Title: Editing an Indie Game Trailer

I have to create a launch trailer. Regulators. Launching next month. It's time to do the thing that I've been delaying for a while. I've been delaying it for a reason because I've been changing things left and right in the game. And I don't want the trailer to show gameplay footage that's eventually not in the game. But it's time. It's time to just record the trailer. and while i'm recording the trailer let's also dive into a couple of little simple tips left and right on how to create a good trailer hey i'm pascal from voice pixel welcome to another video let's create
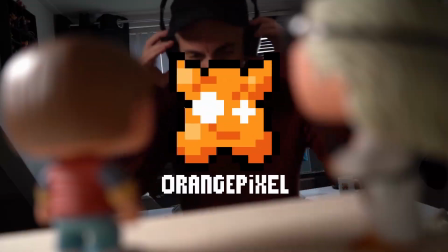0:34 a game trailer first thing is record a bunch of gameplay footage two tips on that one turn off music background music we don't want it because whatever we record right now will be cut up into bits and pieces if you have background music there's no way you're gonna stitch that back together so turn off the music in your game add music later also because we're cutting up a lot of things it's usually recommended to not show the status bar health points all those type of things because you're gonna cut up things and you're gonna mix and match footage so and the health bar could be like jumping between 12 4 8 6 5 it wouldn't make any sense so when you're recording footage disable as much text and interface things as possible just the game footage and
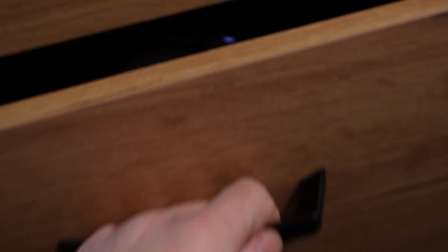1:26 now I need a gamepad I just need a lot of footage so I can start
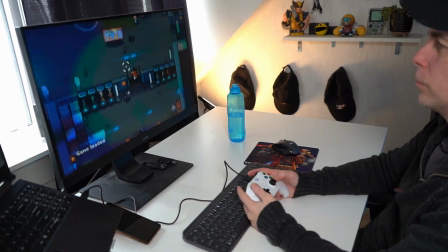1:31 mixing and matching and then we're probably gonna rerecord certain things once I know they feel good
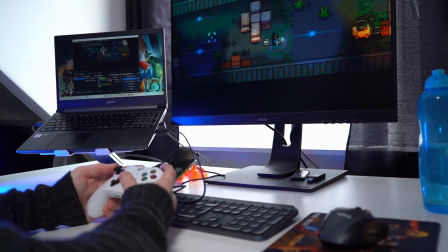1:36 I might want to have a better shot of those or something that's just very similar to it just need a lot of footage so we can start editing I think I have enough so I use DaVinci Resolve to edit well both my YouTube videos but also my trailers. Now for the trailer I so far only know what I want for the opening and that's the easy part let me show you.
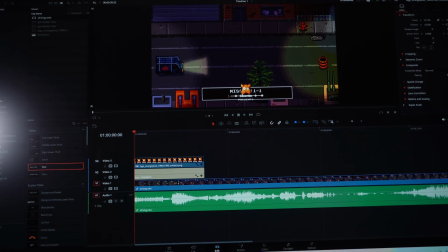1:56 So for the Gauntlet of Power trailer I had this thing where the Orange Pixel logo shows up at the start and then it shows Orange Pixel presents and then some cool stuff happened. I also did that for Space Grunts 3 preview so that's pretty much the opening shot I want the
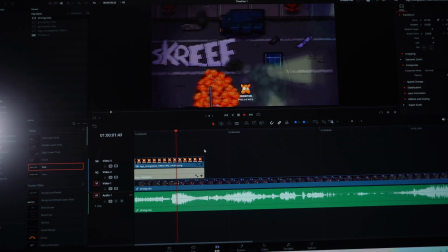2:11 car driving in and the guys getting out some action and then regulators the title as you can see i already recorded something
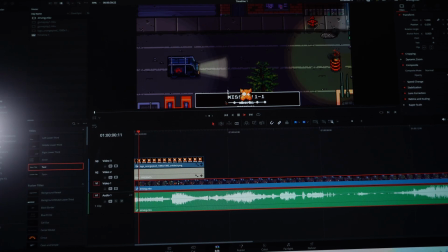2:22 stupid there is this mission dialogue i should disable it or i should
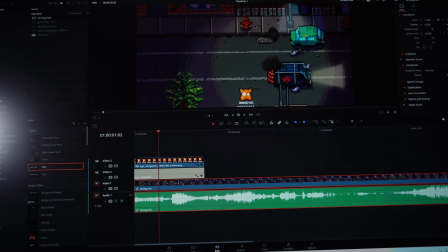2:28 see if i can zoom around it maybe get it off screen completely um yeah that's just i maybe i'll re-record it i because i don't like it and i'm not sure that zooming in is gonna be a
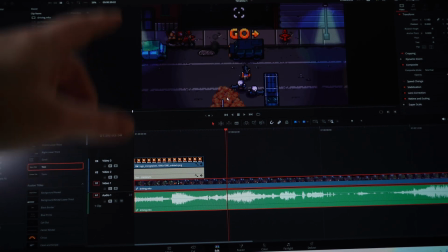2:43 good thing this really feels like directing i don't want that tree there so i might have to find another or record another opening but i do like how this garage door opens up and we got people coming out
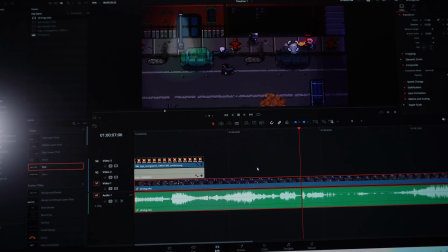2:58 shooting at you so there is some cool stuff here for now we're going to go with this add in the intro regulators title and then we're just gonna find interesting gameplay moments now i'm 30 minutes later i
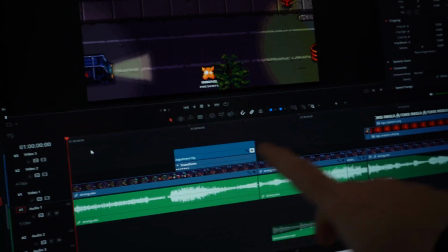3:13 think maybe maybe 20 minutes later and i've added the intro um added little cinematic
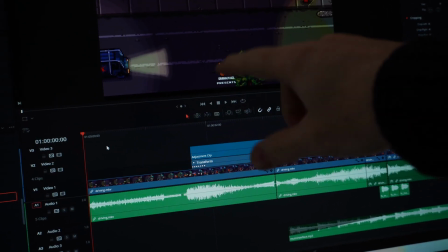3:18 bars which actually remove the whole dialogue issue i have so i can probably keep
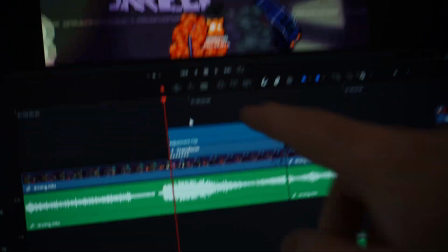3:23 using this footage i also add a adjustment clip right here which allowed me to do
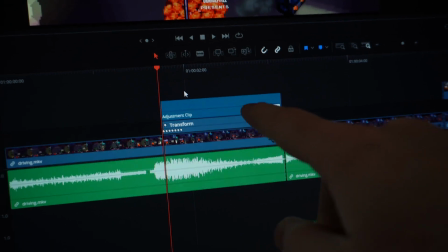3:28 little changes very simple stuff but you can like mimic screen shakes or bounces
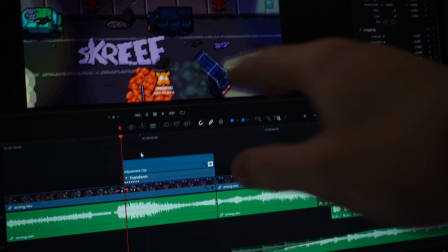3:33 by moving things around i'll show you in a minute the results and we had this nice little
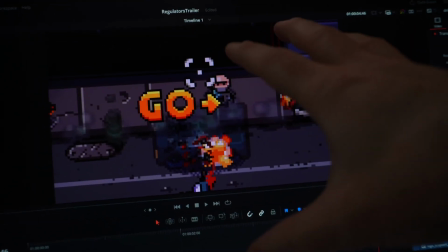3:39 action ending with this guy coming out of the garage and me aiming at him now this was a shot I didn't plan
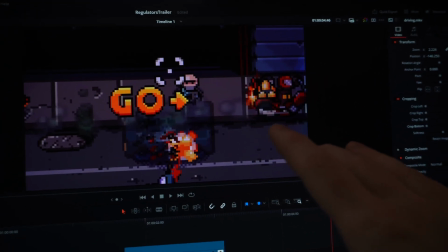3:47 on but this actually transitions very well to the logo so let's just look at this little intro clip I have up and running now it might change before I release this but it's a good start to start editing the rest of the trailer so